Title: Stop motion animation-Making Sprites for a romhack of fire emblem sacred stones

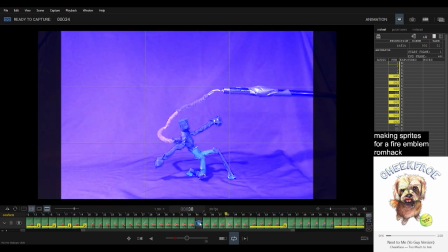(64:09)
Okay, where are we in the animation again? Right. We gotta delete some frames here. Hold on.
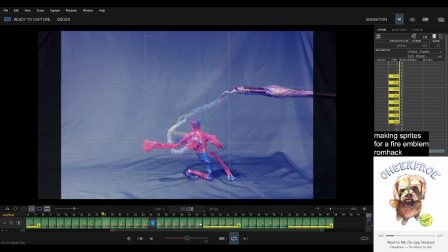Hold on. Alright.
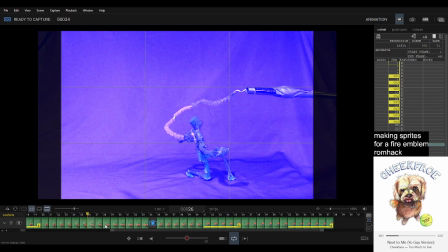I think these 2 frames could be gone. That's probably fine, right? Yeah, see? This is why you take more frames than you need.
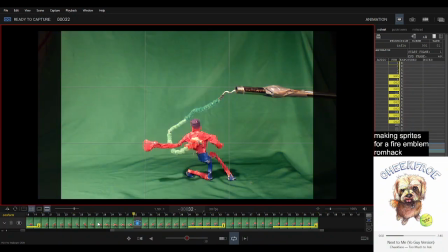(64:50)
Because later, you can pick which ones you don't want. Doesn't that look instantly so much better?
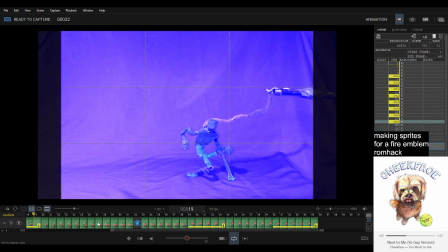(65:00)
There's also one that's bothering me here somewhere. I think it honestly is that one. Yeah, it's this one that's bothering me.
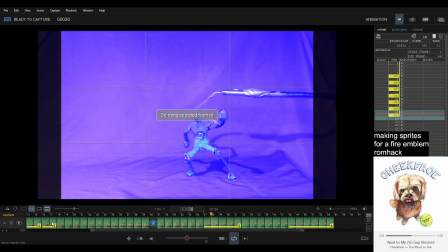(65:17)
You could probably delete this and it would look better, right? See? Instantly. Looks 10 times better because, as you can see, hold on. Right? Watch this hand, right? It's got a more fluid motion.
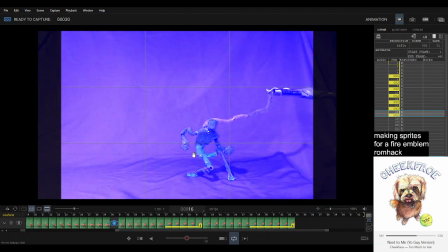(65:33)
That's the most important part here, is this fluid motion. Because the rest of it can be choppy as fuck.
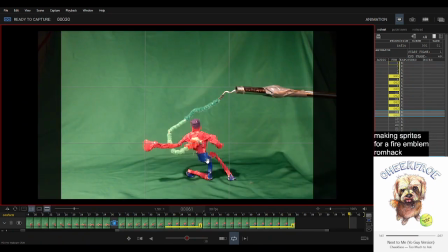(65:40)
Like, literally, it goes from bam, bam, right? In 1 frame, it instantly goes.
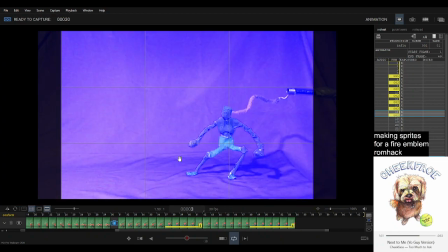(65:45)
But that's okay, because your body is watching the motion of the swing.
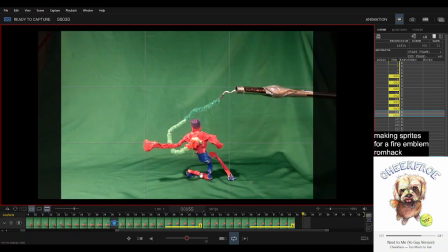(65:50)
And this can just be, you know, him going down.
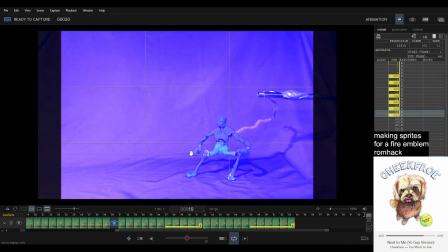(65:56)
And now it looks so much fucking better. Ooh! And then he gets a little overswing.
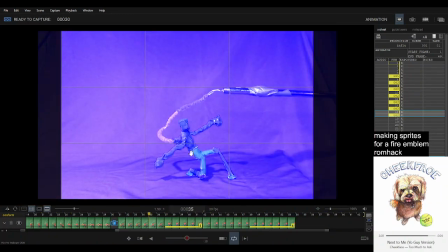(66:11)
Of course, there's also a difference between the normal animation and the miss animation, right? So we can do a little bit even more overswing for his miss.
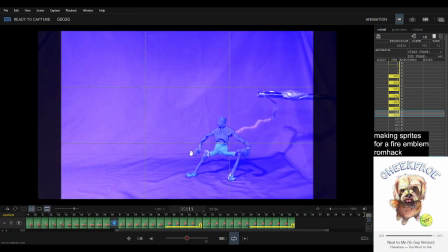Wow, this song is literally me. You should call the police.
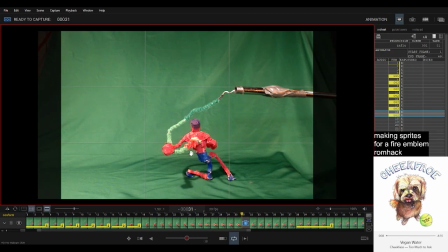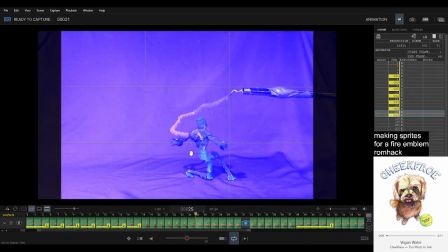Because there should be a different animation whether he hits or not, right?
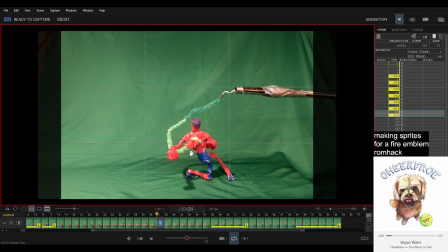(67:06)
I like this album a lot. Cheek Face. Whatever it's fucking called, I don't remember. It's got like a Talking Headsy, Weird Al Yankovic-y, sort of Montreal-y vibe.
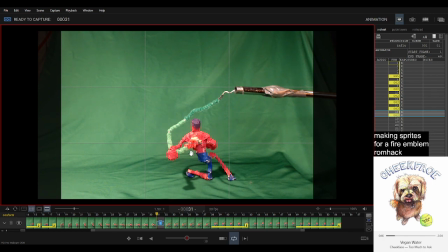(67:24)
It's very dorky, but that's okay, because we listened to JPEG Mafia earlier.
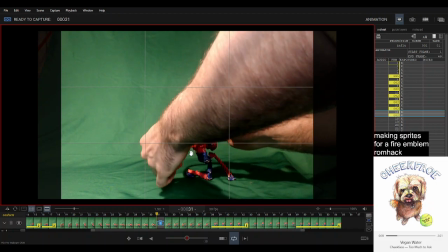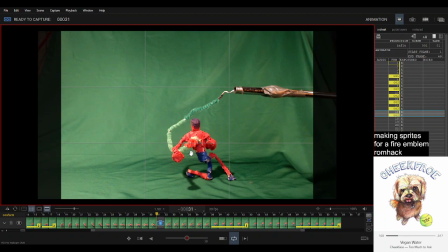(67:42)
Okay, that's probably enough overswing, right?
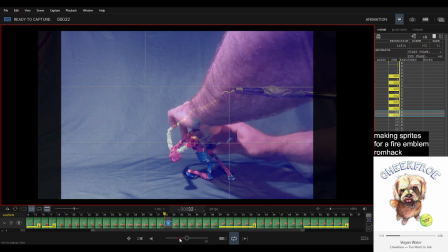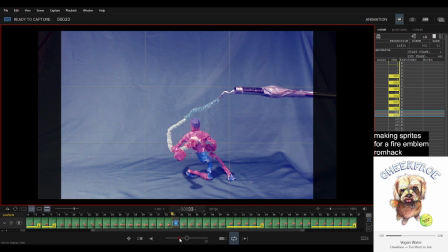To watch this, and he goes bam, and then see, a nice chunky bit.